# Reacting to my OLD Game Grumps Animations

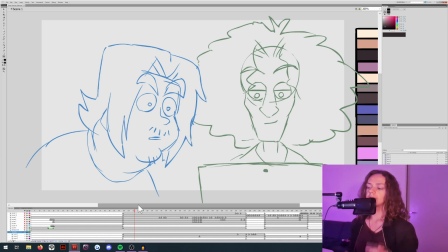Like, I was just fucking freehanding that shit. But these later ones actually, for real, do have storyboards.
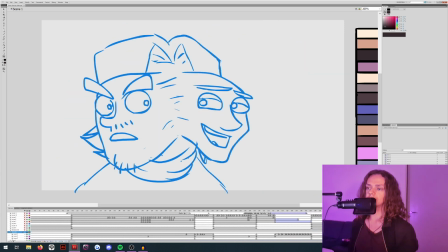It's also just easier for me to plan things out, you know?
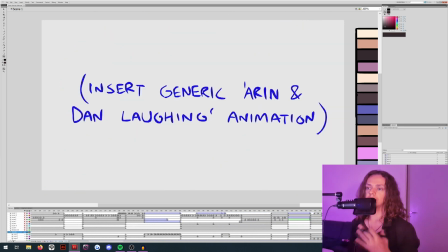So they come out a bit more structured. So it's not just a bunch of fucking meaningless shit being poured over your eyes.
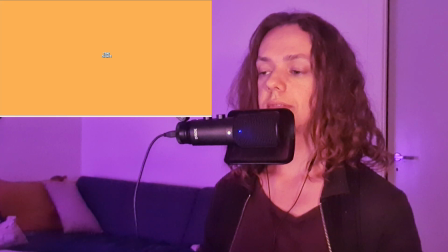Oh my God. Anyway, so this one is definitely one of my favorites.
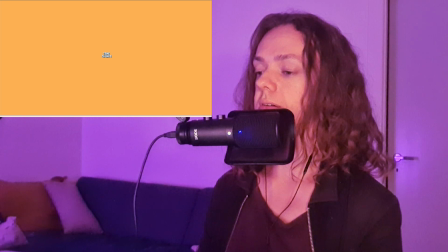No doubt about it. Let's have a look.
God damn it!
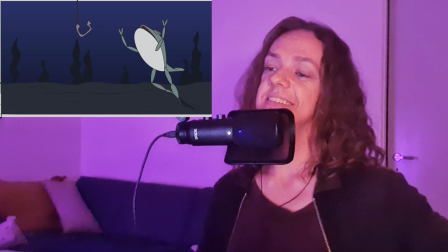You son of a bitch! You fucking asshole! Is that a hit?
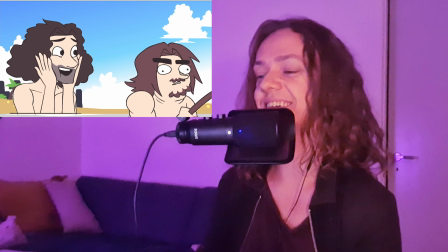What the fuck was that? Hold up.
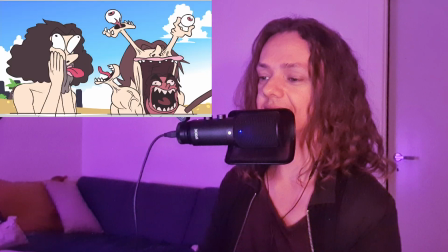What the fuck was that? Oh my God, Jesus Christ.
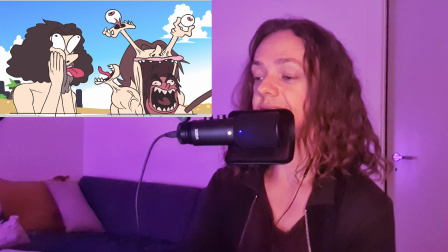I had forgotten all about that. Is there even like a... Nope, it's just one frame after the other. No, like, in-betweens or anything.
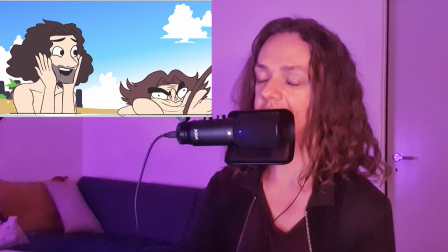Just right in there. Oh my God. Yeah, this is a good one. Hold on.
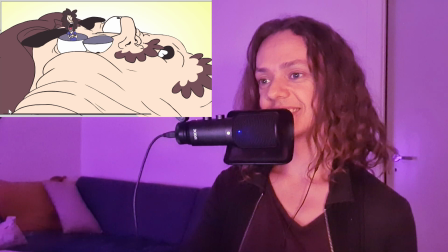Oh! Oh my God. Oh my God.
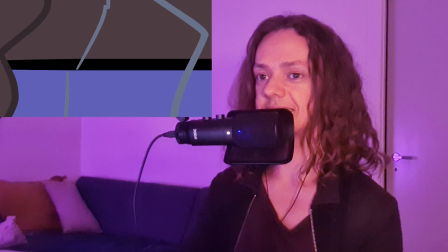Yes. Yes. Okay, look at this. Look look at his full fucking face.
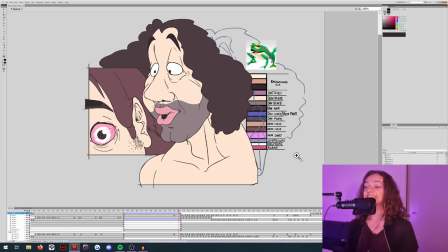Look at that shit. Dude. I mean, you don't even get to see all of this in the fucking finished one, but look at that.
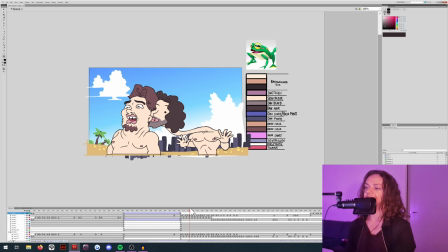Oh my God. What the fuck? This is just fucking mean at this point.
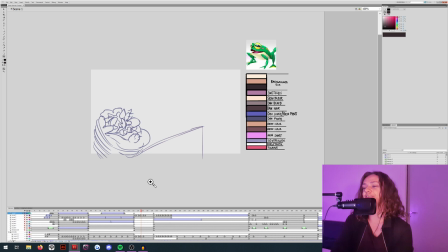The way I'm drawing them. What the fuck is that? I wanted all of the facial expressions to be like a well-suited visual representation of what his voice actually sounds like. You can easily just imagine real-life Aaron saying these noises,
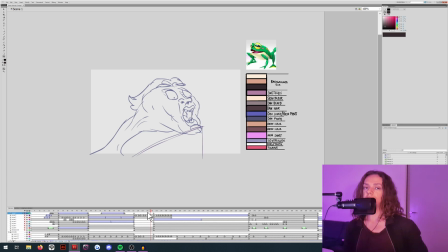but if you just close your eyes and imagine what kind of creature would make these noises, it's probably that, to be honest.
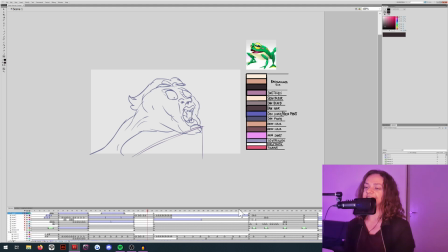Listen to this. That's pretty good. It's pretty...
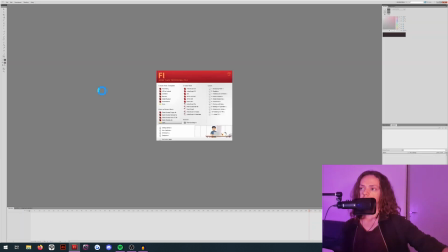Oh, good God. So this next one is a bit of a letdown because I felt I had a good run with these animations.
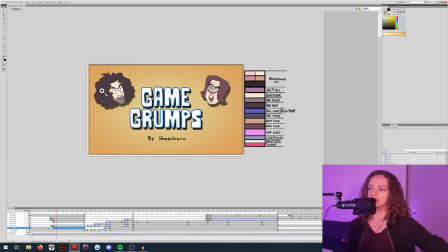Like, I was just pumping them out, and each one was funnier than the last. And then came this one. I'm not too fond of this one, actually. One, because it's pretty fucking lazily made. I felt at this point it was something I had to do.
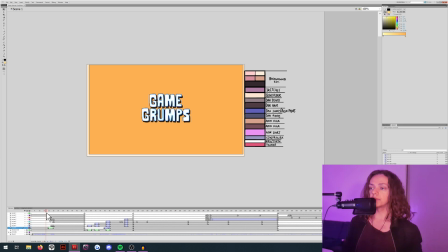Like, it was my unofficial job to make these, which just makes them less fun to do. But this is the only one where I felt that. And I think it shows so much.
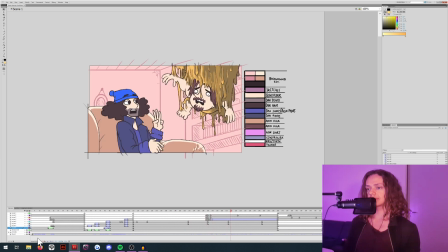Give it three more tries. I can't. Three more tries for it all. Here we go. I just can't.
So just another one where I didn't bother to lip sync, and it just, like, the lip syncing is just so important, I feel, because,
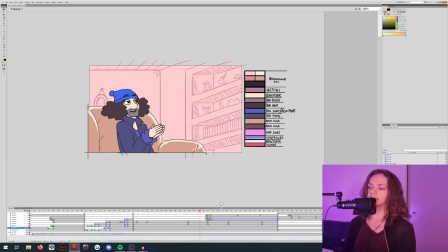you know, you want to believe that the voices are actually coming out of these characters, and when they're just sitting there, it's not really working that well, I think.
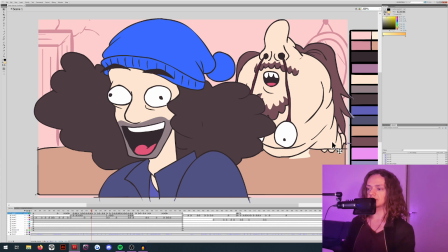There's a little animation error right there. He's supposed to be behind his fingers, but he's on top of them.
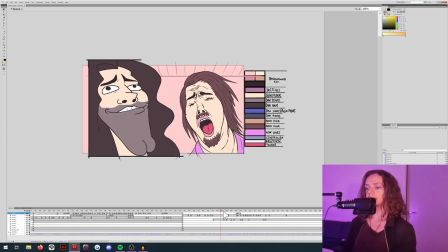That's not very good. See, especially here, where I actually did lip sync some of it.
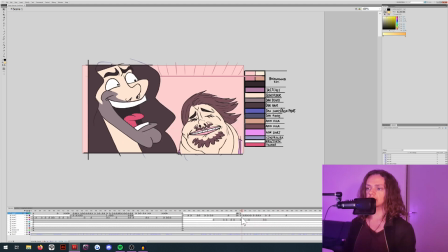Like, this is lip sync. And then it's just gone.